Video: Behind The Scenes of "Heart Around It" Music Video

What's up good people? So I filmed a music video on the weekend and a lot of people are curious what the process is, the ins and outs of filming a big production music video. I took my Osmo Pocket with me. Wicked camera, if you don't have one, get one. If you do have one, don't don't get one. Take a look. I hope you guys enjoy.
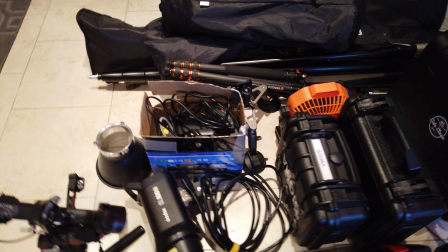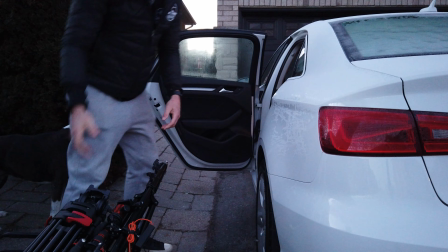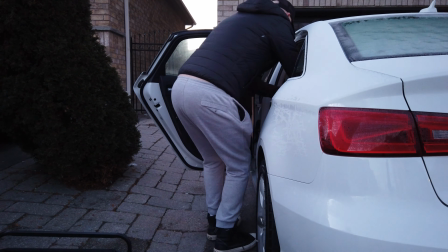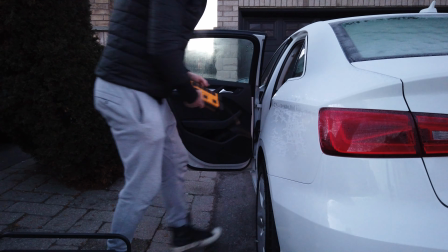So I am off to film a music video for Riley Weider and her new song Hard Routed. Really cool song that I produced a couple months back and it's a great country song. I'm trying to post a link in the description here. We got an old school diner. We got drone shots, car shots. It's going to be a really, really cool production. I thought I'd take you guys along with me.
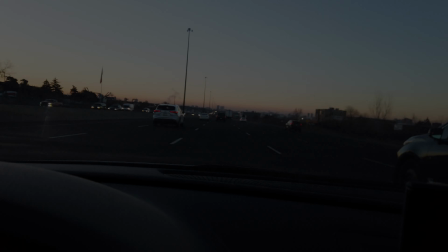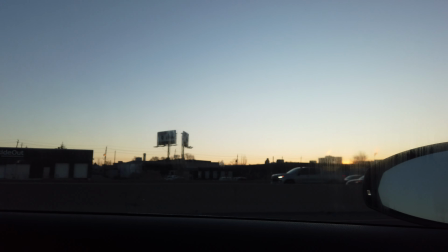The street is a bitch and she breaks your head The lights are slowly,
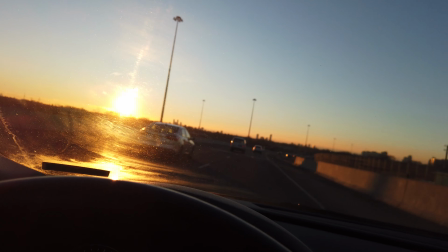until the clock doesn't tick I'm stuck in the door, so until the floor is lit We dance in the gossip,
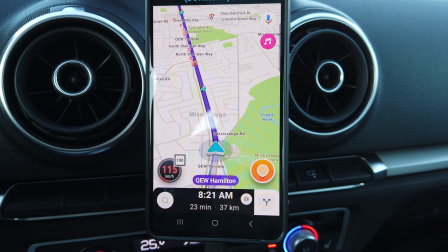until the sense of man takes A game without a doubt, it's not to win Fummel your face, every penalty is a blessing Everyone against everyone,
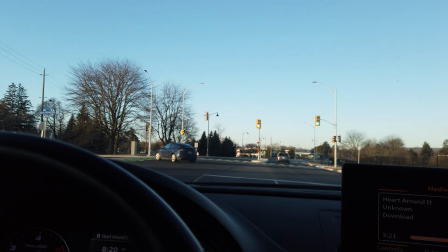everyone against each That's the law is stronger and We'll keep your soul,
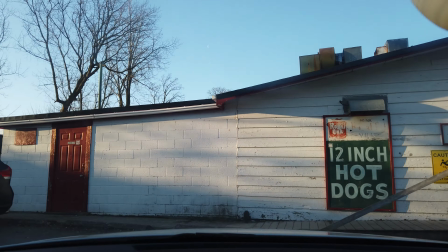because the devil will take it Leads not to be hidden, to be quiet
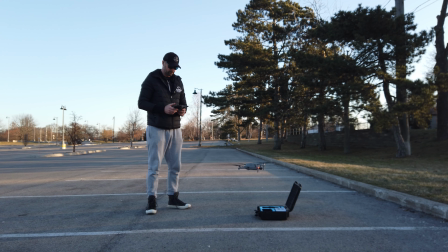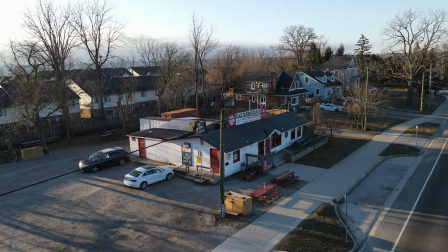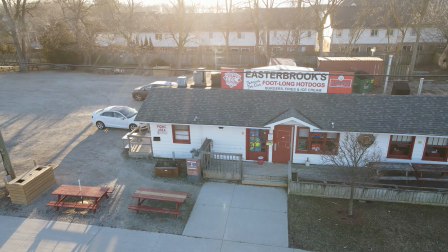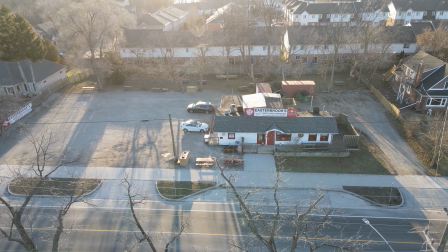Boom, just like that in the span of, I don't know, 10 minutes. I got all my really cool drone shots. And you can see on my face the sunrise. Really pretty. It's going to be a morning shoot, or it's supposed to be a morning shoot. We're going to actually use some lighting to fake that, which you'll see in a sec. But yeah, got some really cool drone shots that are really going to sell home the emotion of the video.
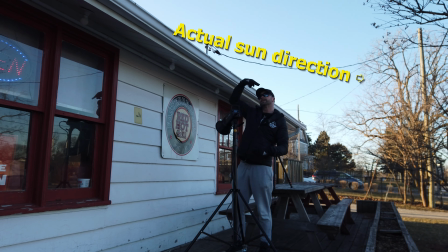My mic wasn't working this shot, but basically what I'm saying is the sun was coming from the opposite direction we needed it to.
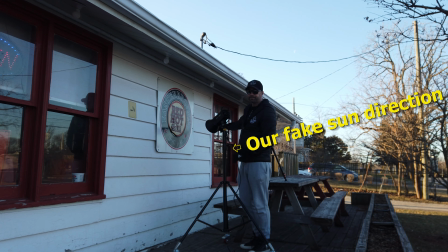We needed the towel to be in this window, so I got a 300-watt light and blasted it in at 2700 Kelvin to replicate early morning sunrise.
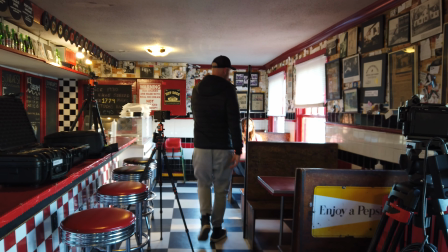This shot, too, no mic, but what I'm explaining is I like to fog a scene to give an atmosphere and a mysterious feel to it.
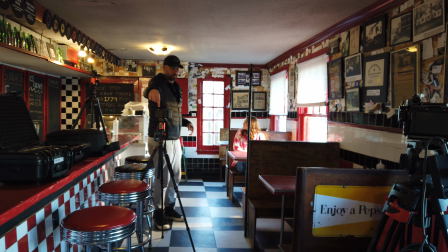It's a great cinema tip that I use often. And if you recall that artificial sunrise, if you look at Riley's face, you can see it rolling off her.
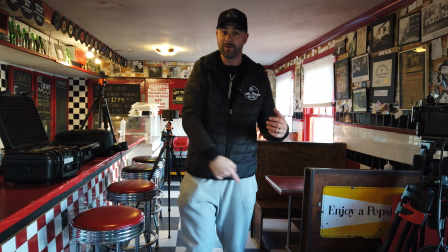Here I say something funny to the camera, obviously.
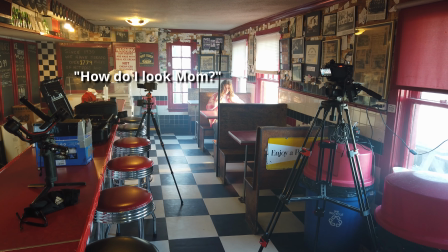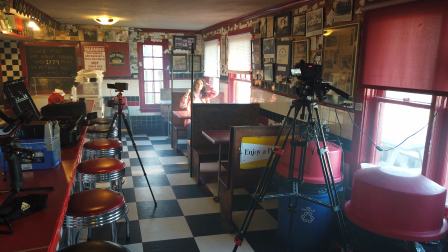You look like a piece of shit. Ready? Thank you.
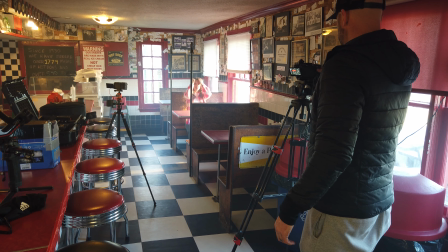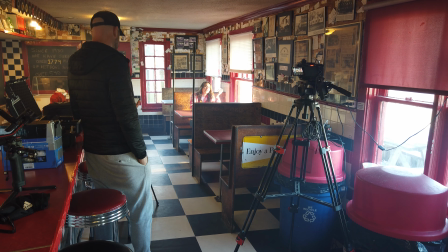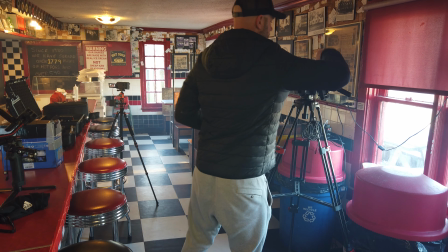So, I forgot to direct this. So, yeah, you're too happy, right?
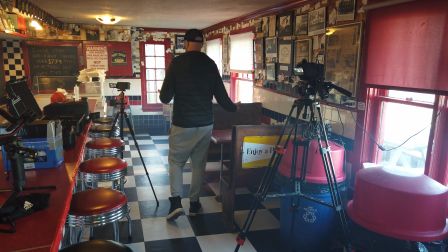This is a breakup song, and it's like, I don't need love or whatever, right? So, don't smile in it.
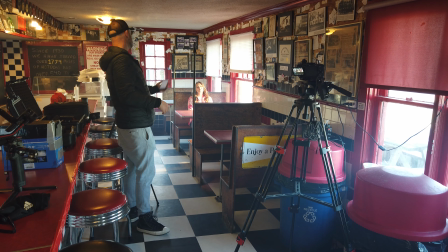You reflect it, right? Look, if the sunrise come in.